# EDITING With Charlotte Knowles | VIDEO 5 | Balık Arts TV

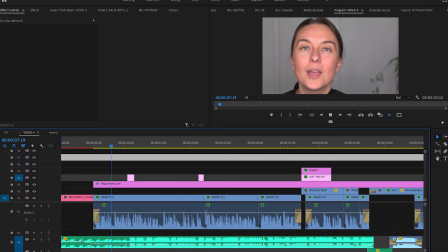[0:04]
Hi, I'm Charlotte, and today I've jumped into Premiere Pro because we're going to be talking about editing, and that's when you bring all of the footage you've shot and create the final film. So there are 4 key components to this process. The first up is, of course, your story. Editing is fundamental to the storytelling process.
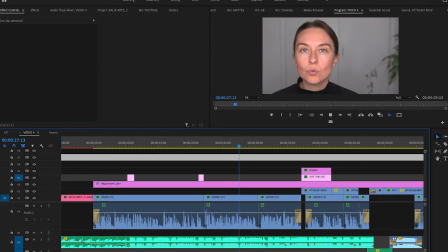[0:25]
It's the process through which your audience receives all the information they need to understand your story. So to understand how important these decisions are for telling your story, I'm going to do a little experiment with my cat.
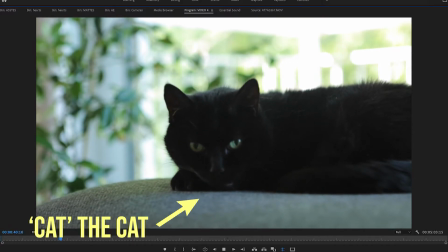[0:37]
So if I take this shot of my cat, and then I take a shot of her food bowl,
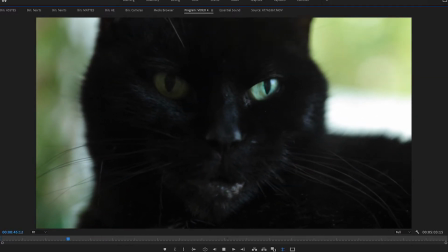[0:43]
and I take this shot of my cat, and I arrange them like this,
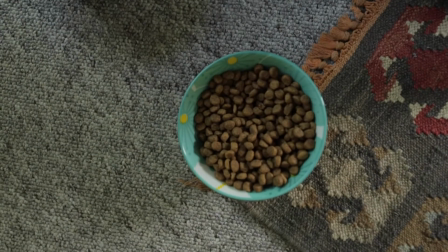this is the scene that we get. However, if I mix up the shots, this is the scene that we get.
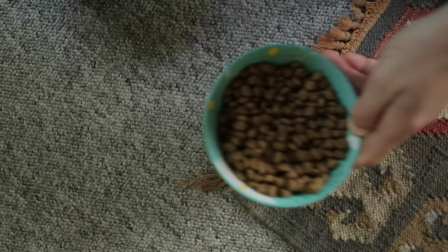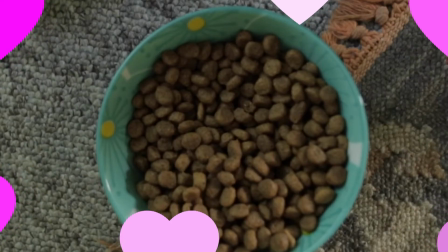So how you decide to arrange the shots, what information you decide to reveal and conceal has a huge impact on how the story is told. So the next up is pacing. So slower pacing can be quite tense or it can be quite reflective.
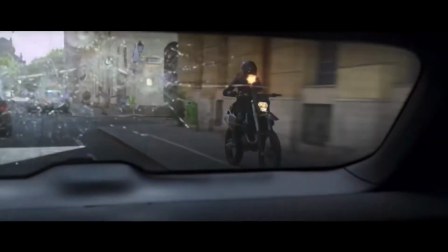[1:26]
Faster pacing can get quite frenetic and exciting. So a car chase, for example, has very, very quick pacing.
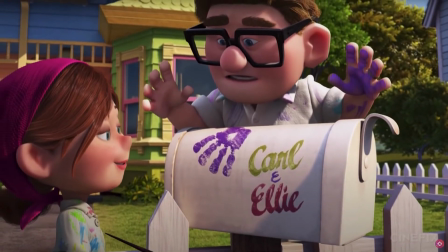[1:32]
Also, you can jump through time. So with a montage sequence, for example,
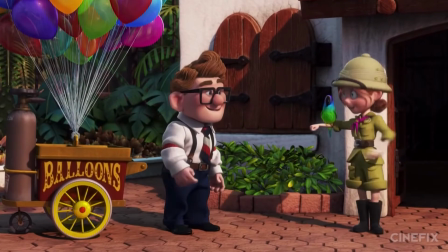[1:38]
you'd show snapshots of information as time is passing by to fill the audience in on a lot of information in order to get back to the main part of the story. Next up is continuity. So continuity is making all of the shots flow together naturally.
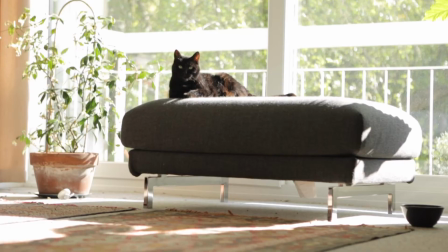[1:54]
So if we go and take a look at Kat again, if I film her walking out of the room,
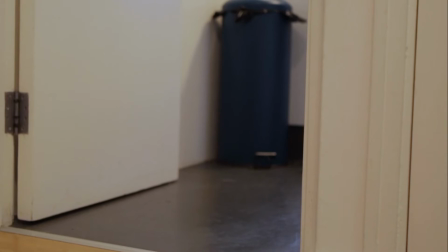[1:59]
and now I film her walking into another room, but I've cut too slow, the audience is waiting for Kat to arrive.
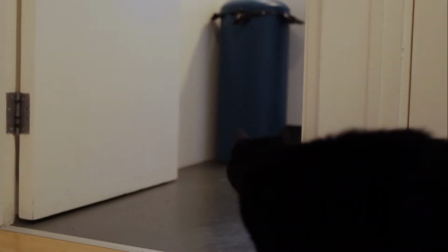[2:07]
Similarly, if I film her coming out of the room and I cut too quickly to her walking into the next room, that can also maybe feel a bit jarring. Next is emotion. So editors are using cuts and transitions to elicit different emotions from people and then adding sound effects to build on that further. So the editing workflow also has a few key components. The first up is logging, and that is just arranging all of your footage into the necessary folders to make sure that it's really easy to use. Next, you can do your first assembly, and that is just a chronological sweep of all the footage in accordance with the script. Then you can get on with your rough cut,
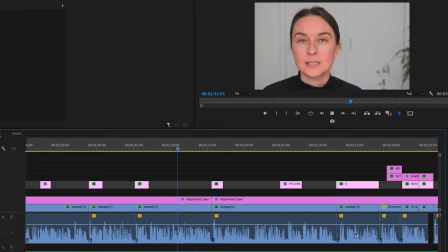[2:46]
and that is when the editor and the director work together to finesse all the transitions and the cuts to make sure everything works and that you're getting the right emotion from the story. Then you have your final cut. So when the editor's happy, the directors are happy, the producers are happy, you've got all your final visual effects, sound effects, you can reach your picture lock. And that means nothing else is going to change. From there, you can go on to have your grading done, and then you can add your music soundtrack. So to finish off, here are my 5 top tips to getting your editing looking really slick.
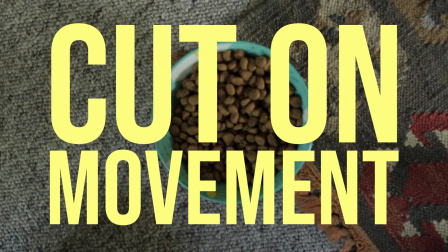[3:18]
The first is cut on movement. This might be movement of subjects or movement of the camera. The next is to keep it really tight, so you can use different camera angles to cut out unnecessary pauses, bits of dialogue you don't need, and that just helps keep your scenes really, really neat. The next is to really edit with purpose. Just keep remembering that every editing decision you're making is a storytelling decision, and so whenever you're editing, you're making sure that this is coming back to the story and the character's intentions all the time. And then wherever possible, you're trying to bring out that character's journey through your editing decisions. The next is to use insert shots. So these are specific items or character movements that can help unpack a bit more of the story. It might be a look towards a specific item that unlocks somebody's past memory of something, or it could be a clue from a mystery.